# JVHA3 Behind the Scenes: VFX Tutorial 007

Hi everyone, Jack Diamond here with a special behind-the-scenes look at some of the visual effects that were used to create Jim Vaylin's Halloween Adventure Part 3. Fair warning, there are some spoilers, so if you haven't seen the adventure yet, check it out by clicking the link above. Alright, there are a number of shots to go through today, so rather than giving you an in-depth tutorial, I figured I'd give you a basic overview for how each shot was created. That way we can get through a lot more. We are going to be using After Effects, so let's get right to it.
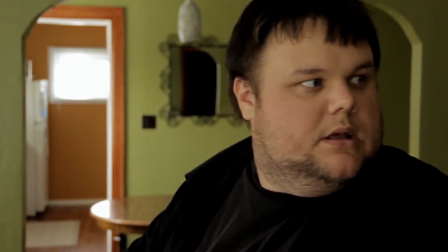29s
Here's the first shot. One of the first visual effects shots, and in fact the only visual effect in the intro,
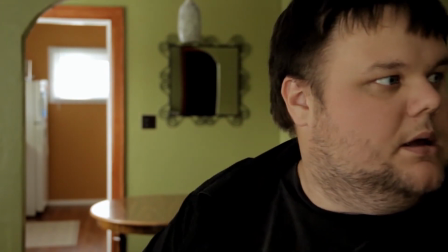35s
is this shot where Jimmy turns around and the color drops out of the picture and he has this icy breath to indicate the presence of this demon which is actually stalking him.
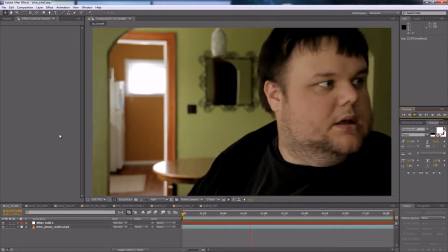46s
So this was done pretty simply, as you might imagine. Basically just the color saturation was actually done on this clip before the icy breath was actually included,
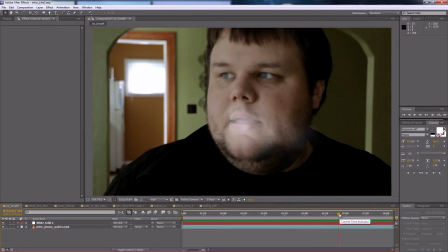58s
as was the shot of the demon in the background, which is basically just a few shots cut in.
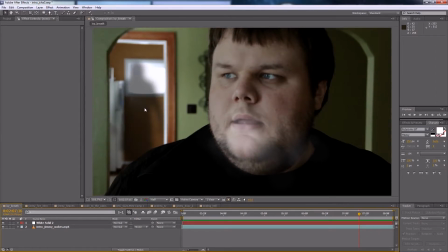63s
Just the demon masked in, blurred, transparency affected, things like that. The icy breath is probably the hardest part of this whole shot, and that was done actually using a third-party plugin to After Effects called Particular by Trapcode.
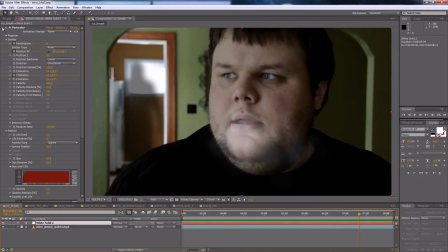79s
And there's actually a really good tutorial on how to do this icy breath on Video Copilot's website. So you can actually check that out if you're really interested. But basically, that's what I wanted to say about this, is it's a particle effect.
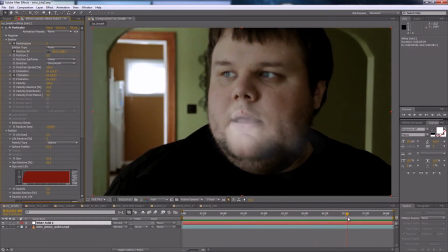91s
So there are particles being emitted from Jimmy's mouth, and then they're turning into this sort of smoke.
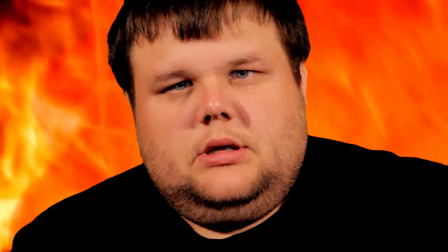99s
The second shot you see in the intro with the visual effect is this zoom out shot where we reveal that Jimmy's actually in hell.
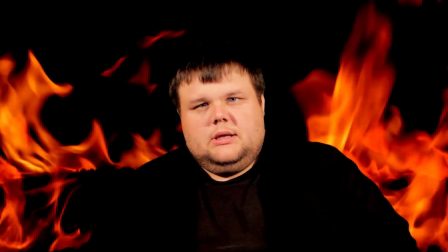107s
And as you probably guessed, this shot was accomplished by using a green screen. So I'm just going to break down for you exactly how I did this shot.
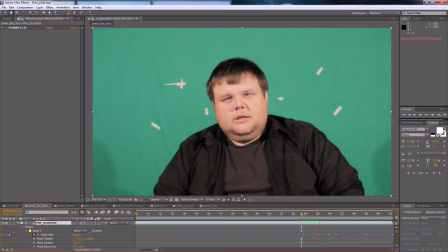114s
So the shot of Jimmy was actually done in front of a green screen, as I mentioned.
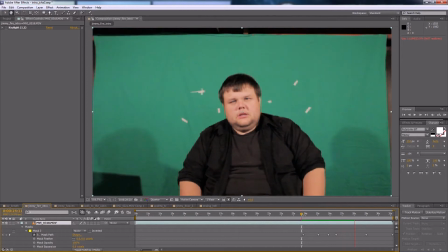119s
But what I didn't mention was these tracking markers that we actually put onto the set as we were shooting.
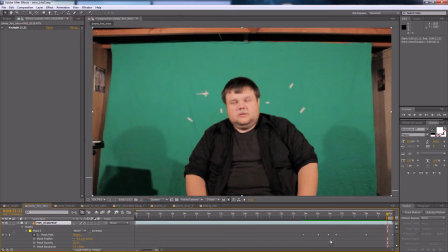126s
That was just giving us basically the ability to go in and motion track the background. We wanted to track it for the actual zoom. Since we did the zoom in camera, we had to translate that into After Effects.
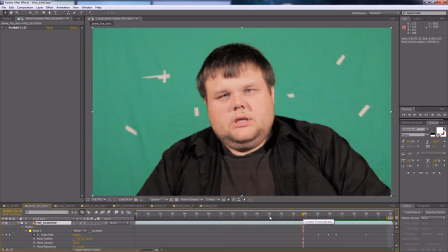139s
So that was tracked with Mocha. And then we applied a key light effect,
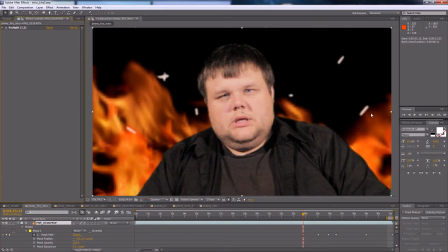144s
which basically dropped out the background and then replaced it with this sort of fire composite that I had built in a separate composition. That left, of course, the tracking markers on the screen. So those had to be masked out,
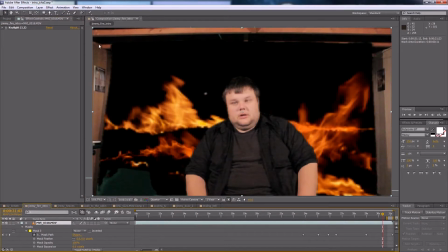158s
as well as the sort of outside borders where the green screen didn't quite fit the entire scene we were shooting.
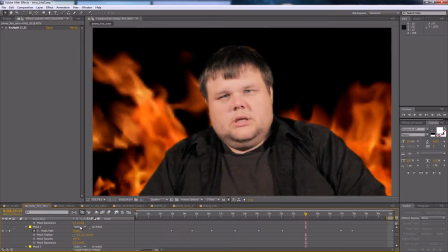166s
And so that was accomplished by basically adding a bunch of masks. So once those masks were added, we ended up with what is basically a complete shot.
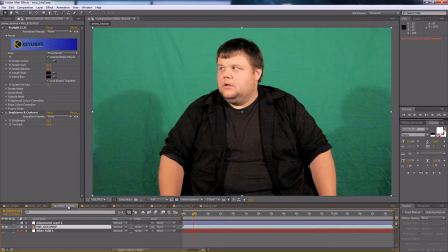174s
There were actually a number of shots that we shot for the Halloween Adventure in front of the green screen this year. Notably, some of the shots at the beginning and at the end. For example, this shot, which had a basic key light effect applied to it to drop the green screen background out.
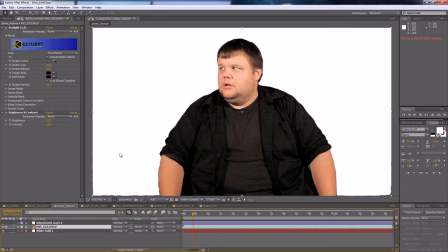191s
Then a solid white background was actually added in, followed by an adjustment layer with a glow effect,
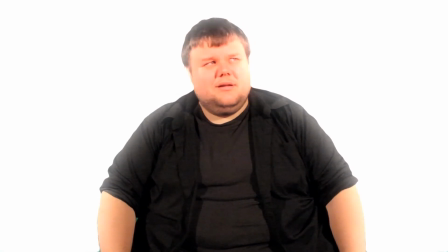198s
which basically just completed the illusion that Jimmy was in some sort of glowing white environment.
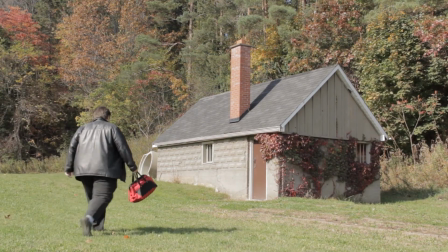205s
One of my favorite shots in the Halloween Adventure, and one that you might not even expect was a visual effects shot,
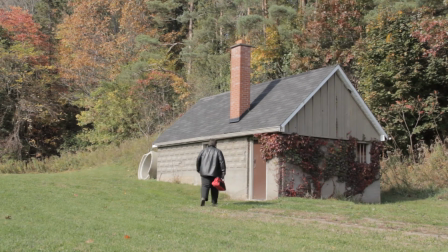210s
was this shot where Jimmy walks away from or walks towards the cabin in the woods.
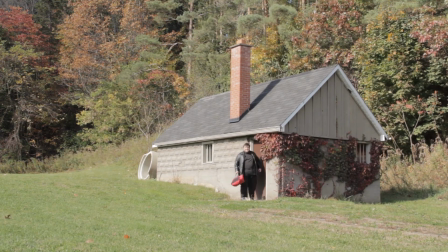217s
This was supposed to be an isolated cabin, and we really wanted to give the illusion that this cabin was sort of in the middle of nowhere.
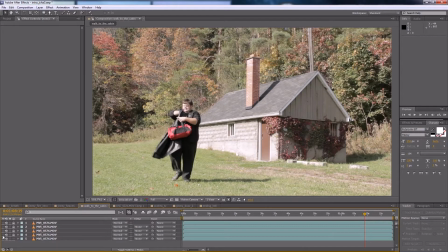225s
Well, when we shot the original cabin, there were a number of elements that actually took us out of that reality. For example, there's actually an address on the side of this building here. There's some concrete blocks which are clearly man-made, part of a driveway, and there's this large telephone pole.
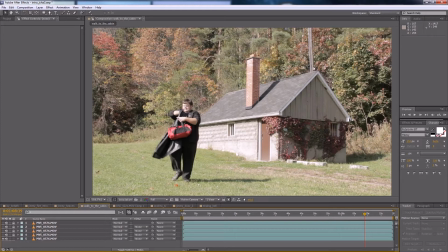245s
So it was pretty easy to actually remove those.